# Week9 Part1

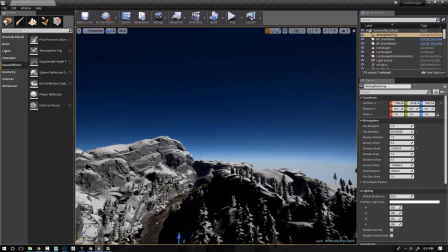(24:36)
The atmosphere is kind of like lower to the earth. It's great for if you're up high in the sky and you want to have this kind of feeling of like, oh, I'm a bit more in the clouds, essentially.
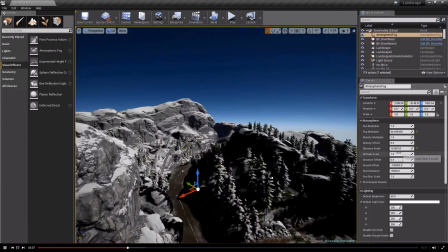(24:44)
You can do the same with the kind of altitude scale,
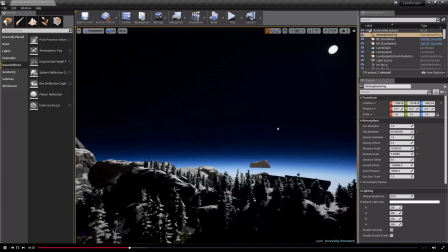(24:47)
which will really kind of just crush it down and bring it down to giving this kind of like over the planet Earth look.
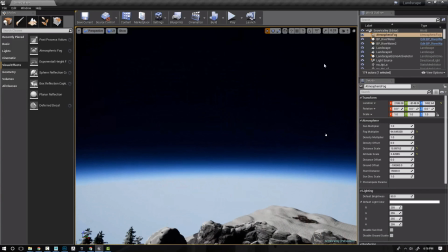(24:54)
We've got the atmosphere itself is way down here at this blue horizon line,
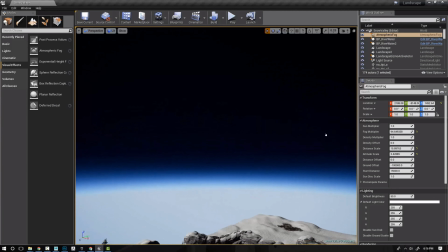(24:59)
and this rest up here, this kind of black, is kind of giving that space effect.
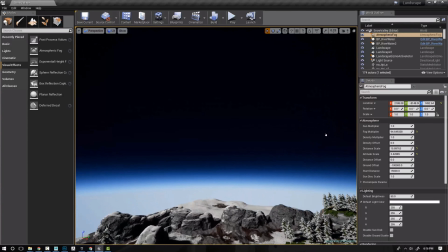(25:04)
So it's a great way if you're working on something that's maybe if you were on a space station or kind of in the clouds,
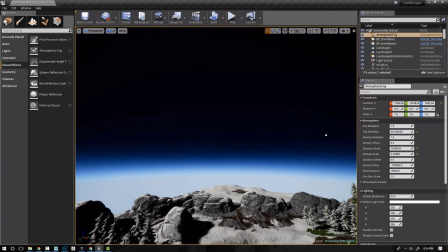(25:11)
and you want that feeling of, hey, my environment is like really kind of poking up into the clouds, high into the atmosphere. So those are two great options, just kind of like mess around with.
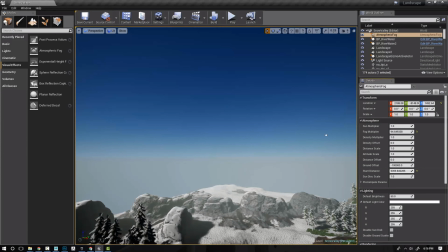(25:21)
And then of course you can start the distance of where that kind of fog is in relation to just the height.
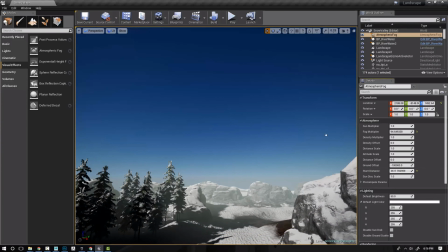(25:30)
And so if we just start to drop this down, we're starting to get more atmosphere and more fog into our scene overall.
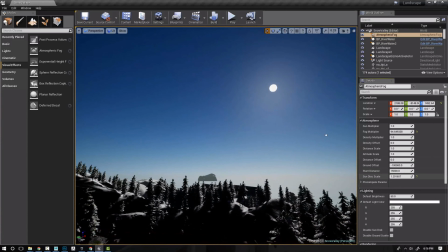(25:40)
And then our sun disk scale will just help kind of blow out how big this sun is. We can increase the brightness.
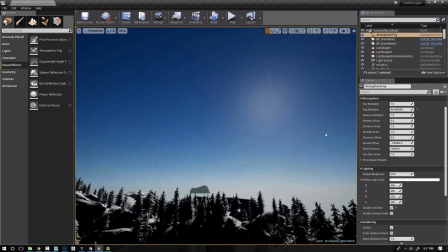(25:54)
We then can come down to this next panel and actually disable the sun disk entirely. If we don't want it in the scene, if we just want the light from it, we can have that.
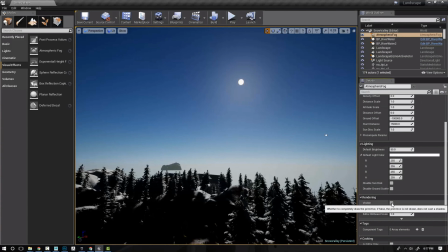(26:04)
And of course, we can come down to the rendering and turn off visible, and it'll just hide our atmospheric fog.
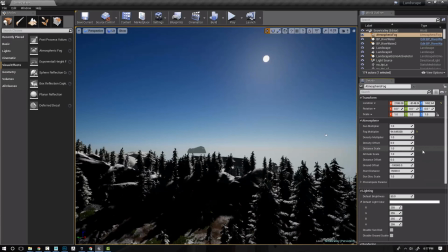(26:11)
So these are some great things to just kind of mess around with, just get used to getting some kind of base fog in there, and it'll just allow you to kind of understand what's really kind of going on.
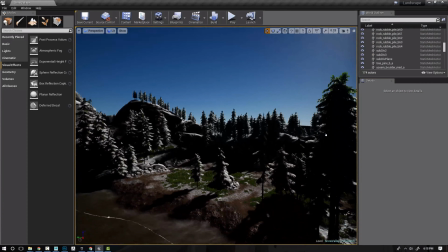(26:22)
Now that we have some basic just atmosphere in our scene and we have a sky essentially,
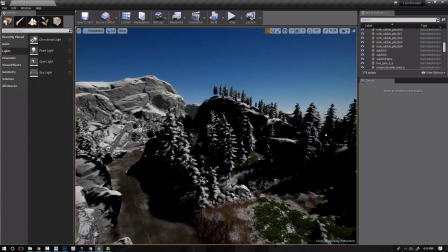(26:27)
we can now come in and drag in our skylight that'll help lighten up a lot of these dark shadowed areas.
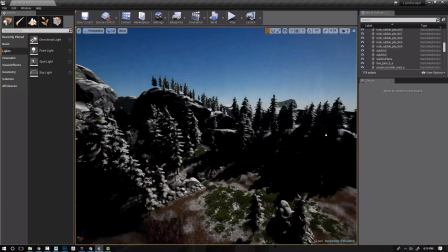(26:35)
We of course don't want them to be kind of crushed down into these blacks, as we do want to see some of that and give that sense of bounce light.
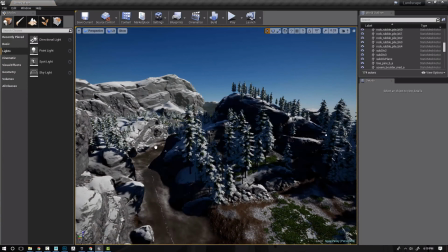(26:42)
So we're just going to kind of drag this into our scene, and you can see instantly it lightens up a lot of these areas.
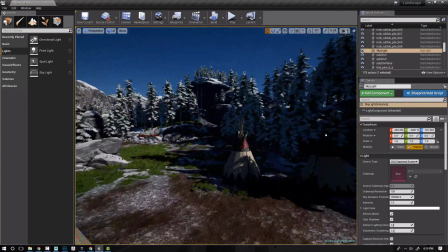(26:48)
They become visible once again.
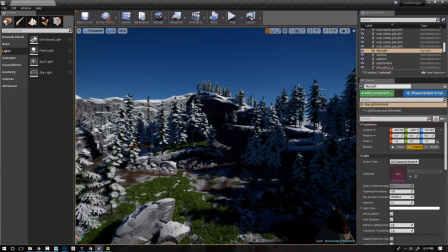(26:50)
They might still be pretty dark, and we want to like tweak those values, but just instantly placing that in our scene is going to help lighten up any of our shadowed areas.
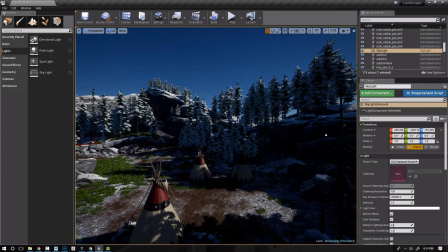(26:58)
You will want to be careful with the skylight, as if you increase the intensity too much, a lot of your shapes in shadows will just kind of get lost and it'll all kind of bleed together.
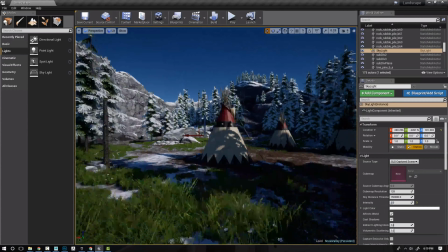(27:09)
But you can of course come through here and just kind of mess around with the intensity to find something that you like.
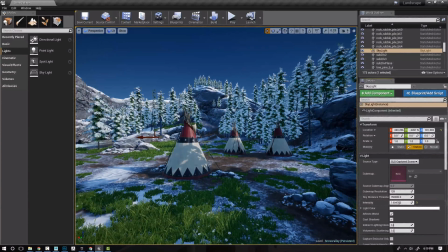(27:15)
You can see that you can blow the scene out entirely and almost remove the shadows completely.
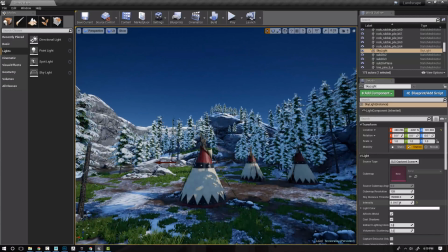(27:19)
This is actually helpful if you're kind of like in a foggy scene and you just don't want the shadows to be too dark.
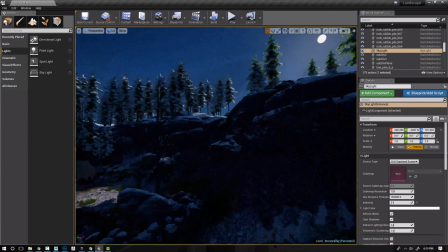(27:26)
But let's just set it to maybe 1.5, as it's still getting us some nice darks in our scene.
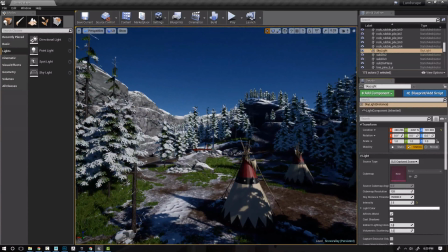(27:32)
We also have the ability to put in a cube map in our skylight to kind of give the bounce effect of the skylight in those shadowed areas, the details that we have from our cube map. Now, normally this is more beneficial for scenes that are going to have a lot of nice reflections in there,
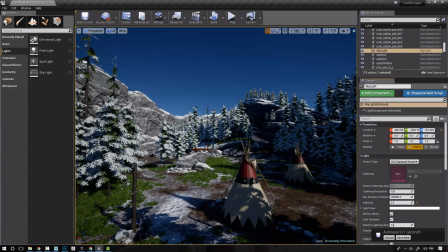(27:51)
and so in the shadows you're still going to want some of those reflections from the cube map. To do that, you just have to come down here to the drop box and drop it down to specified cube map.
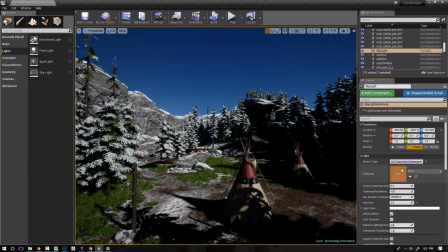(28:02)
Otherwise, it's just capturing the cube map of the scene. So if you do want to specify it, you just need to find it in your content browser.
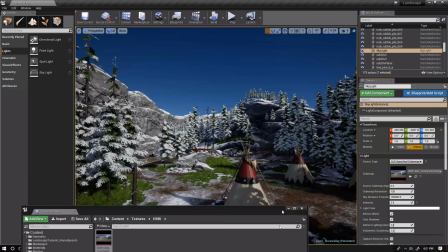(28:08)
I just saved one off here for testing. And then you can see now we have this new cube map in there.
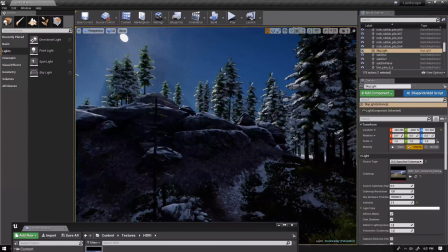(28:16)
That's actually helping out quite a lot. It's bringing, a lot less of the blues in there and getting more of what this texture is.
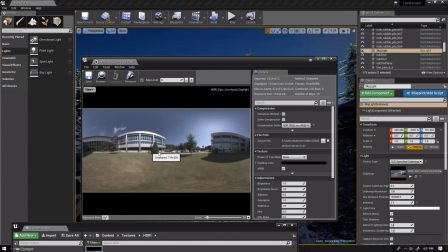(28:23)
This is just one of the default Unreal kind of cube maps. I believe it's outside their office.
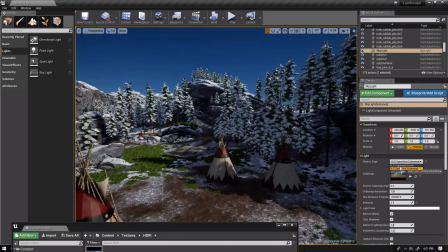(28:29)
But you can see how the differences that can make. If we just go back to the captured scene, we have a bit more blue in there.
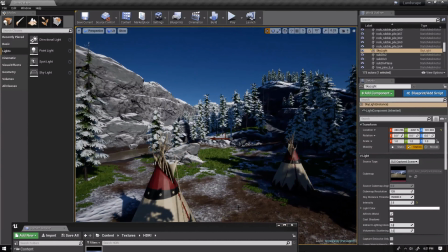(28:36)
So utilizing cube maps, you can get a lot of different cool effects and looks.